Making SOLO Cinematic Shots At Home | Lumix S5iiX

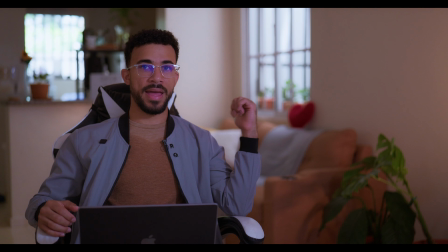12:22 So as you can see, I'm here, the couch, which serves as background,
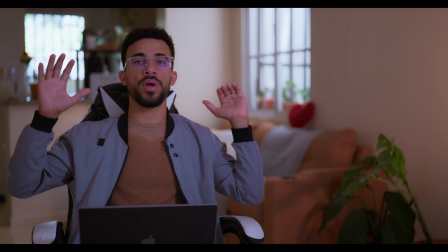12:27 and these other elements I have here serve as the background, and they are way far from me, thus creating this separation,
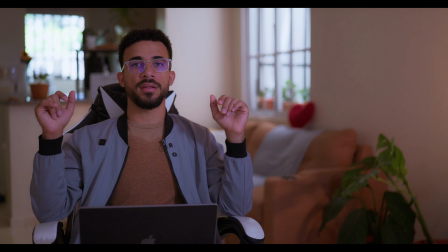12:34 this shallow depth of field, and feels more cinematic. Now let's move on to the next topic, light. The first key thing we want to keep in mind when we talk about light is what is most common, or the most popular lighting is the 45-degree angle, because it creates kind of a Rembrandt light,
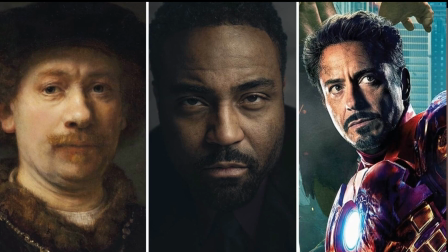12:54 and it's basically a triangle of light that falls on this right cheek. I'm not able to check so well in here because it's not my main setup. I'm in my friend's house and I cannot see the monitor and how the light is placed, but I think it's on a 45-degree angle in creating this triangle or Rembrandt light. As I mentioned before with framing, this is just the most common and the most used, but it doesn't mean that you always have to use it. It will depend a lot on the feeling you want to transmit and your creativity. The second thing we would like to use when we talk about lighting is a fill light.
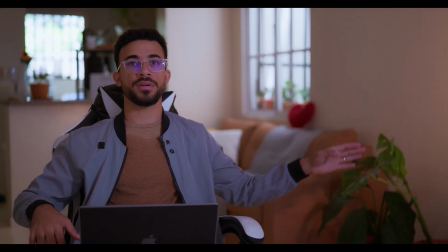13:31 In this case, I have a light right here that has a different color temperature that is filling my background, so it also creates color separation. We could also have placed a light in here, or we're using the window in this case, or in here. We usually use it in one of the rule of thirds intersections. It all depends on your taste, but I prefer to use a warmer light so it matches my skin tone, and also talking about color separation.
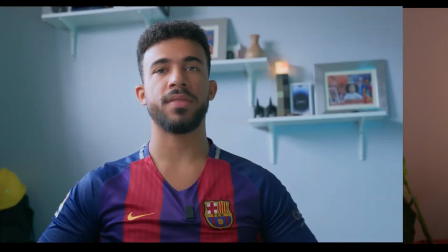13:59 Or if we want to create more color separation, we can use teal or bluish light or green, depending on the look you're looking for. Another good practice is using a hair light or a backlight.
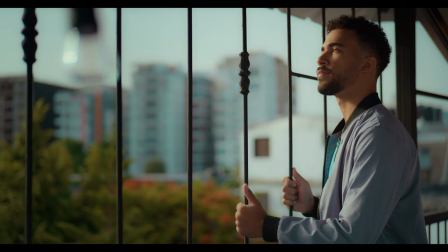14:11 As you can see on most of the shots I showed you in the beginning of the video, when we get against the sun, for example, it kind of creates a backlight, which also gives the scene kind of a 3D look and makes it feel more interesting and dynamic. When talking about color contrast, we can use lights, as I said, setting the lights on different temperatures.
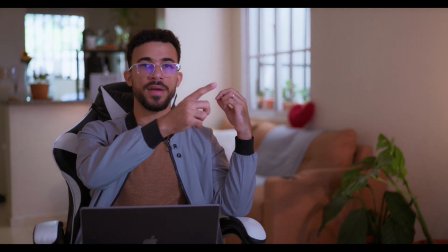14:29 For example, this one, it's pure white light. It's like 5,600, and this one on the left side, casting the background,
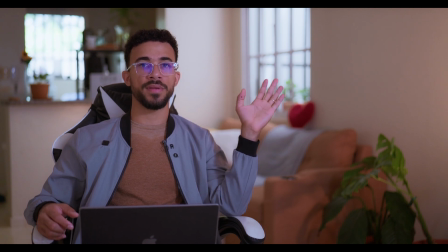14:38 is at 2,500 Kelvin, which is supposed to make the background more yellowish than me. And the last point to keep in mind when we talk about lighting is the exposure. You never want to be overexposed or underexposed. That's something that you should pay a lot of attention to, because if you overexpose the image,
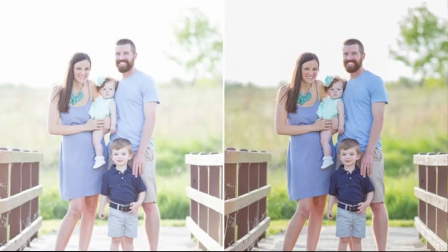14:57 you're not going to get the details and the color contrast you might be looking for,
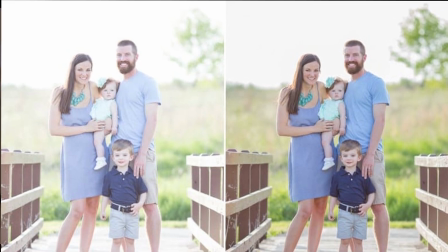15:02 and the image is not going to be as pleasing as when you have the right exposure. So that's something you should dedicate a good quality time to investigate and fine-tune the art of the exposure.
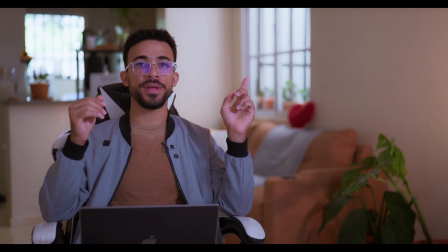15:13 In this case, I hope that none of the windows are blown out, neither I am blown out, and I'm supposed to be in the perfect middle gray exposure, maybe just one step above, which I can lower down later in the color grading step. And that's something to keep in mind as well. It's almost always best practice to expose to the right or expose a little bit above of the perfect exposure, because then you can lower it down in post without introducing noise, instead of increasing the exposure in post, which will actually introduce noise to the image, which we don't want. So now we're about to move to the color grading part, but before, let me give you a bonus tip. When you talk about color contrast, it's not something that we just create with lights and color grading. That's something that is also designed on set.
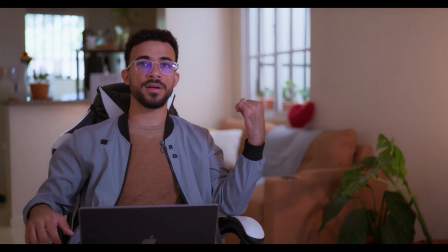16:00 So as you can see by my clothes, this shirt is the same color as the couch, or it's a very similar color. So that's why I placed that gray scarf. I think that's how it's called. So it creates color contrast between that and me.
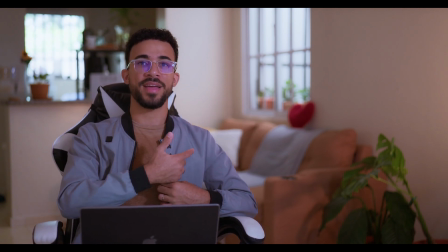16:15 And I have this color matching the couch and this color matching the scarf.
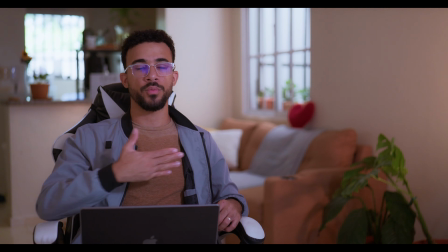16:21 Whereas as if I was just using the shirt, it will blend with the couch and it wouldn't create the color contrast we're looking for.